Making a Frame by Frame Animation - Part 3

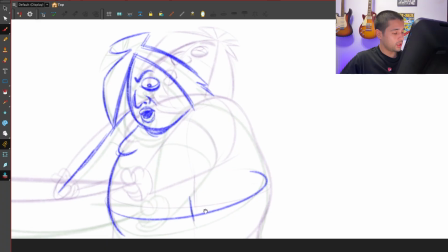He's moving. He's alive. And then these.
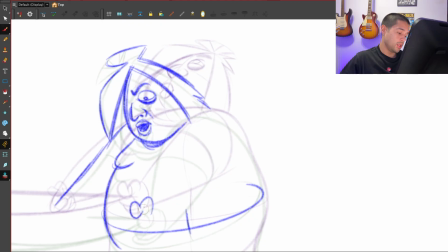That's why I'm flipping, because I am changing also a little bit the angle of this hand moving around.
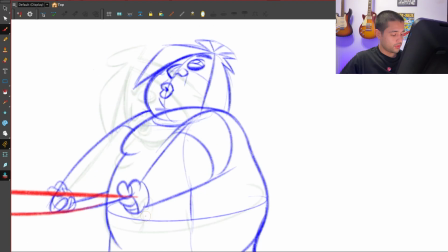And for that I need to flip.
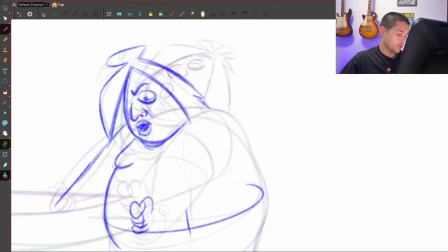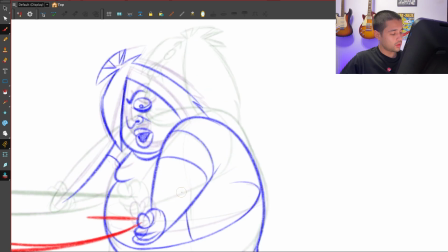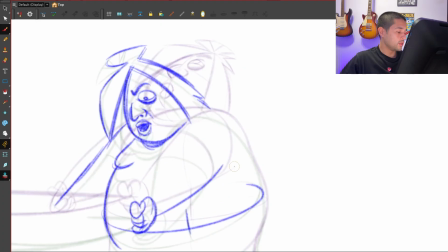Bam. Look at this point here. Bam, bam, bam. So instead of ending here, I would rather end this line around there. Bam.
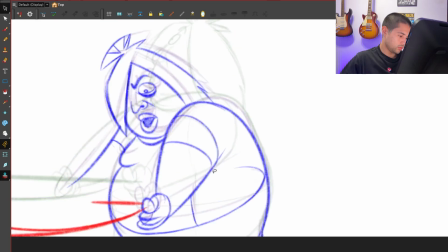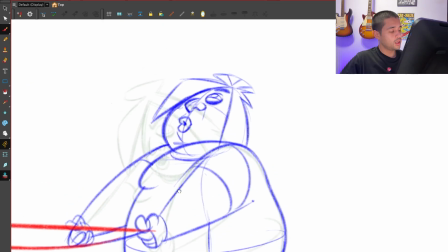Boom. Here, imagine this. Imagine this is painted.
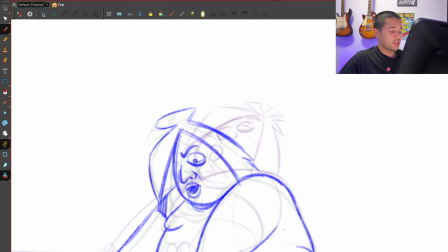Imagine this have a color. And the moment that I start cleaning and coloring this, look at how much the volume will increase here. So that's something that I have to think. That I have to think and just decrease this amount of volume that I'm showing in that part.
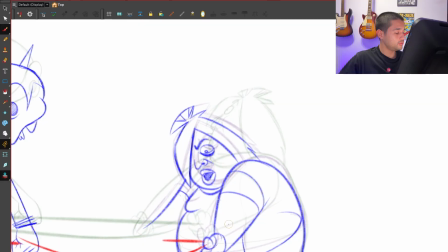Bam, bam. Same thing here. Bam.
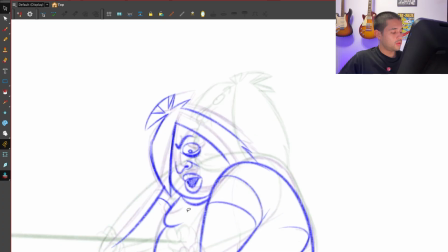Cool. Awesome.
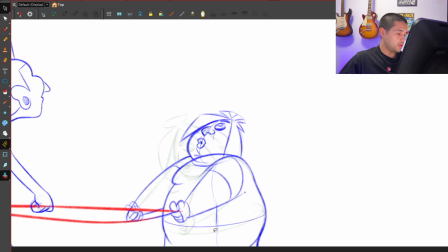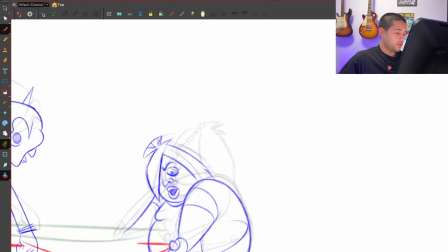Cool. Just a simple in between there, because I don't want to go into fancy stuff here.
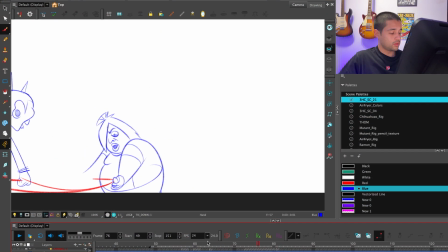It's just the crowd characters. And let me see if this works from here to here. Oopsie, oopsie, oopsie, oopsie, oopsie.
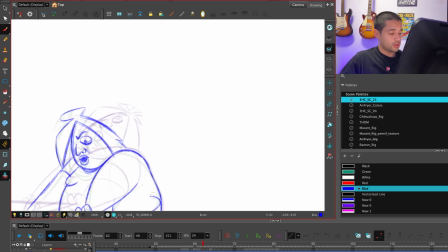I need these other lines.
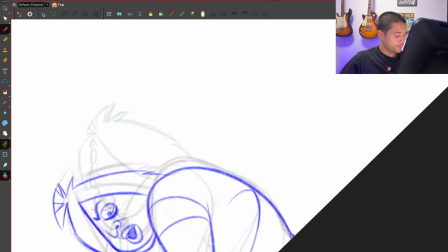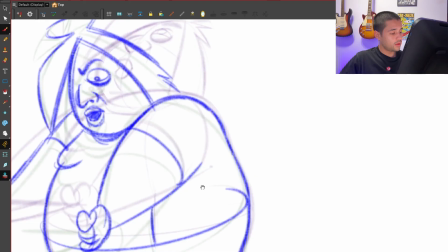And this other one here.
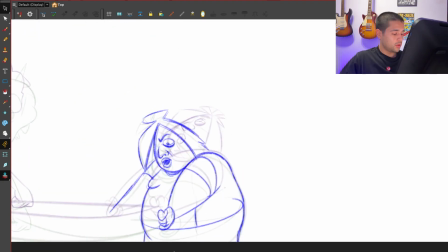Cool, cool. Look at that drag there in the titties.
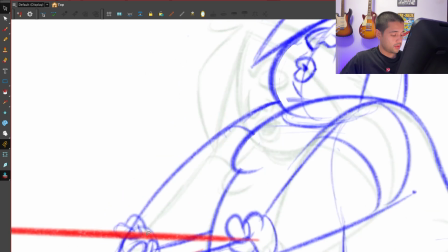Very important, dragging the titties every time that you're going to animate titties. Bam. Bam.
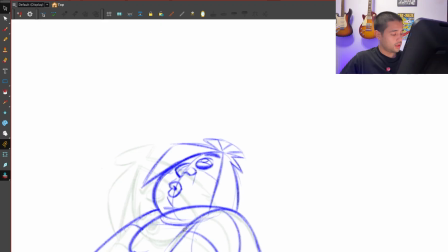Here I don't want to show that gap between the hair and the head, so I'm going to just keep that closer to that. Maybe move this up. There you go.
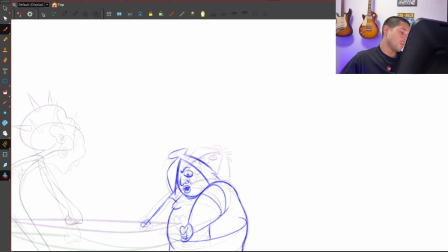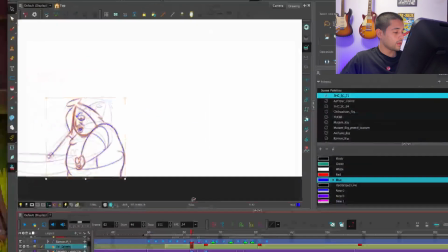Let me clean this drawing a little bit, just because I want more clarity here in the shapes that I'm moving around.
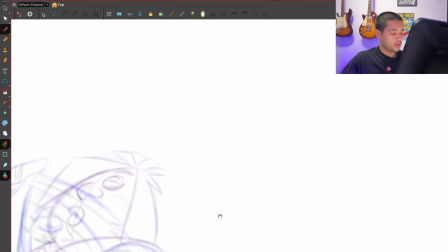Bam.
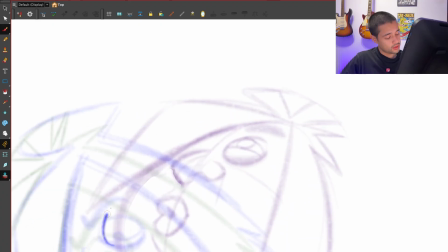Here I can even stretch this eye.
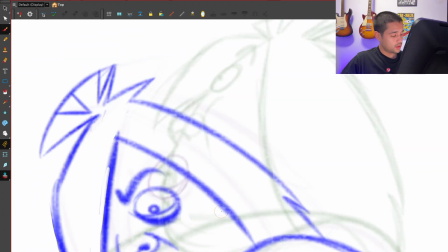I can even stretch that eye. So let's be more clear there.
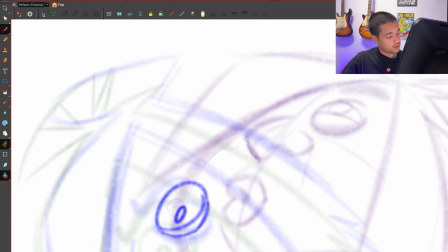And then here are these.
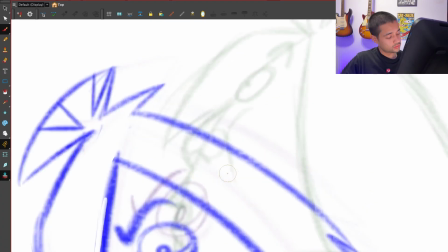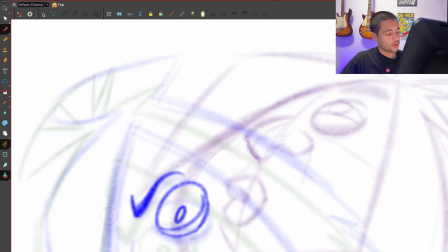Bam.
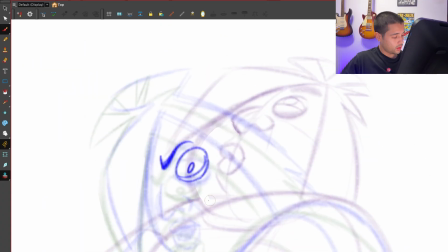I can show a little bit of this part of the nose, so it moves around.
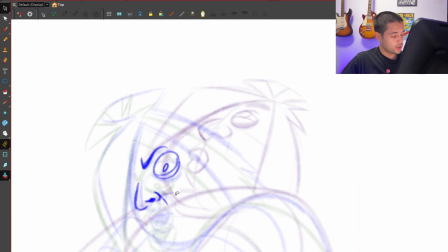Also, I have to check the space between the nose and the eye.
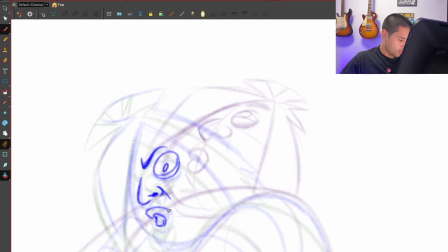I'm looking at the volume of the mouth of this shape. Bam.
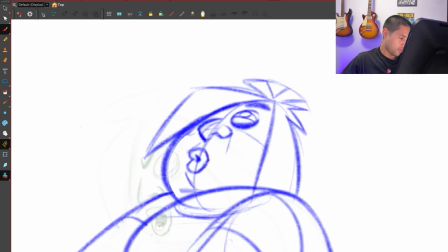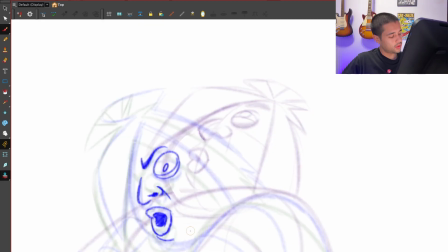Look at that. See how I'm designing this frame? Bam. On top of that rough pass that I did.